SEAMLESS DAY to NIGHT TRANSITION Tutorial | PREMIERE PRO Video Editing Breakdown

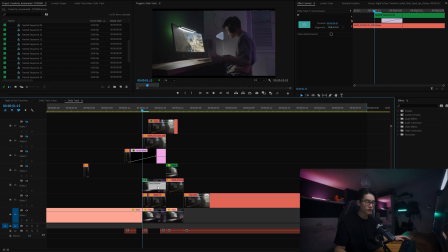(3:36)
The next thing I did was actually just add a cross dissolve filter right here onto the nested clip, which then just blended clip one into clip two. basically this transition is just across dissolve with a couple of like eye candy bits here and there the next thing I wanted to do was make the window flash as well I didn't actually plan this at first I was like oh this will look quite cool we move forward through the frames and I go on this clip
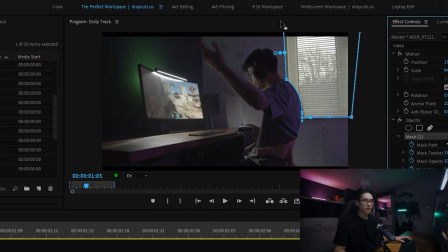(3:57)
you can see the mask is just this part of it right here the next video layer on top of that we
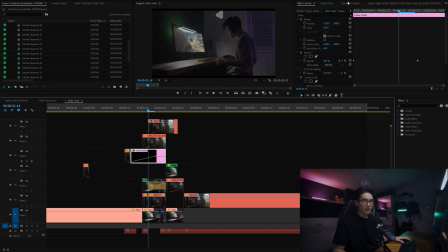(4:04)
just have another window flash and then what I did here was add a color grade layer it's basically just lumetri color just lowered the exposure added a bit more contrast I just turn it off and on again it just makes it a little bit darker so it blends in a little better moving on to video layer six i don't actually know what's going on here video layer six is just the window again but this time it's holding
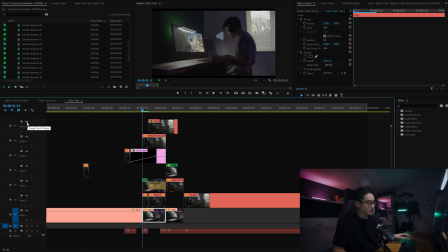(4:26)
throughout the clip so there's no more flashes anymore the last thing is video clip seven which is the screen if i move frame by frame it wipes in the reason i did the wiping is because if i just had the screen appear randomly for me it just didn't look as clean I think
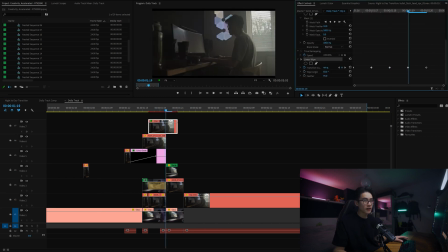(4:42)
I just quite liked it when it wiped in got the linear wipe we can change the value of the wipe that is the main bulk of the transition and right now I was like it looks okay but it looks kind of jumpy you can see in the transition there's a slight jump and
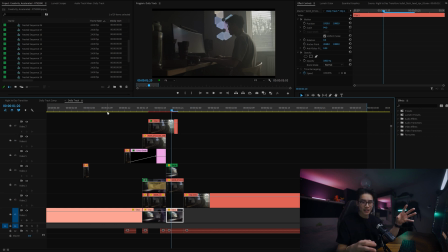(4:57)
I was like I wasn't really a fan of it so the next thing that I did was added some overlays to kind of hide some of the inconsistency
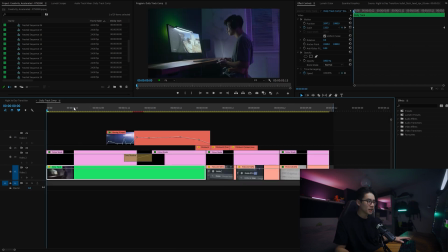(5:04)
with my masking if we go back into the nested sequence that that was in we can see right here we have a color grade let's just turn that off for now and then we also right here we have what i like to call the creme de la creme the bit that kind of
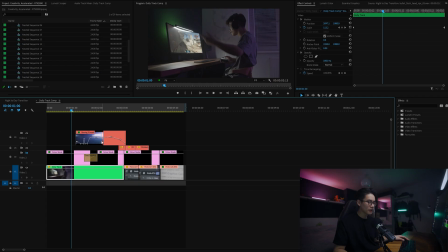(5:20)
just ties it all together and what it is it's just a light leak from i think radium i think radium let me show you
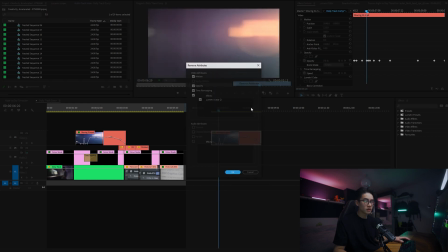(5:26)
exactly what it looks like right here i'm just going to delete all the attributes it's
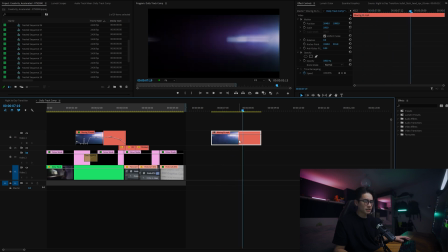(5:33)
literally just a moving lens flare and I was like oh I like this clip two is obviously a little bit warmer I had sunlight flowing through my room
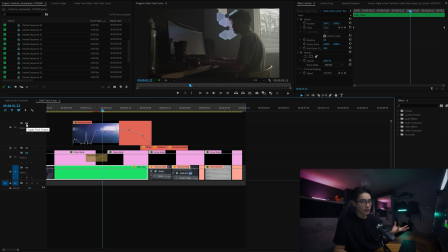(5:41)
so if I had a blue lens flare coming down it would look slightly weird so what I did was headed into Lumetri color and just whacked the temperature all the way up the next thing to do was to keyframe the opacity of the lens flare the reason I did this is because the lens flare on its own when it's at 100% looks way too much if I show you right now
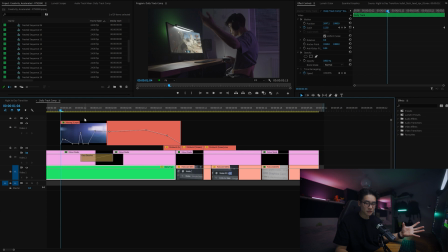(6:04)
like that just that looks a bit stupid you know i think so as i said subtlety is key so just add slight little kind of like opacity adjustments to make it appear in and out so as soon as it flashes i just up the opacity to about 24 as you can tell it
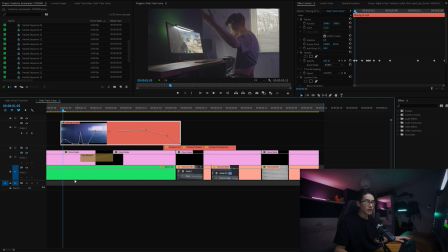(6:19)
kind of fades in and you get this kind of like hazy bit right here but as the window goes away it fades out and then again when the window fades in it gets even higher so each time i'm kind of like building the opacity to make it bit stronger and have a bit
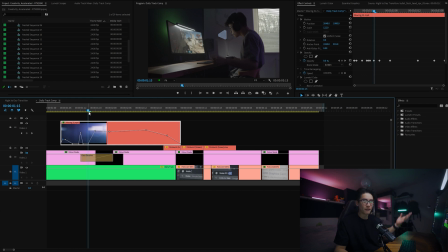(6:32)
more effect as the video goes on now here's the bit where i think it's quite funny this actually masks the cross dissolve section as the lens flare gets a bit brighter as you can see we have the little cross dissolve bit but because you're kind of noticing the flashes and everything's happening so
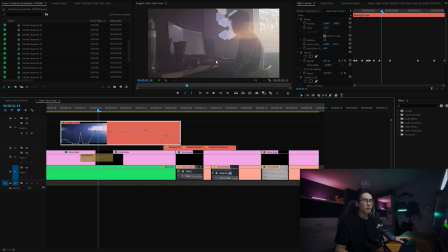(6:48)
quickly at once and then you have this little flare bit here you don't really notice the bit where the faces like merge and then lastly the kind of light leak is just kind of consistent but I let it fade out.
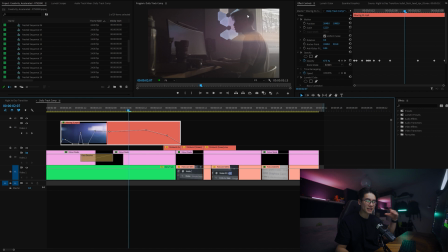(7:02)
The reason why I like it fading out and the lens flare moving down because it gives the shot a bit more dynamic as if it's actually moving through the frame.
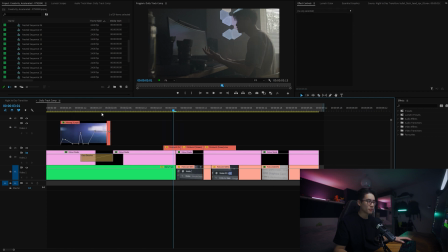(7:11)
If the lens flare just ended like right here for example it doesn't look as good.
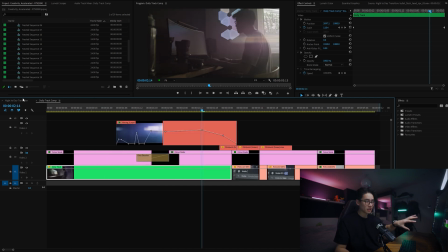(7:17)
Okay so with that done let's move back into kind of like the main composition. Let's talk about the sound effects.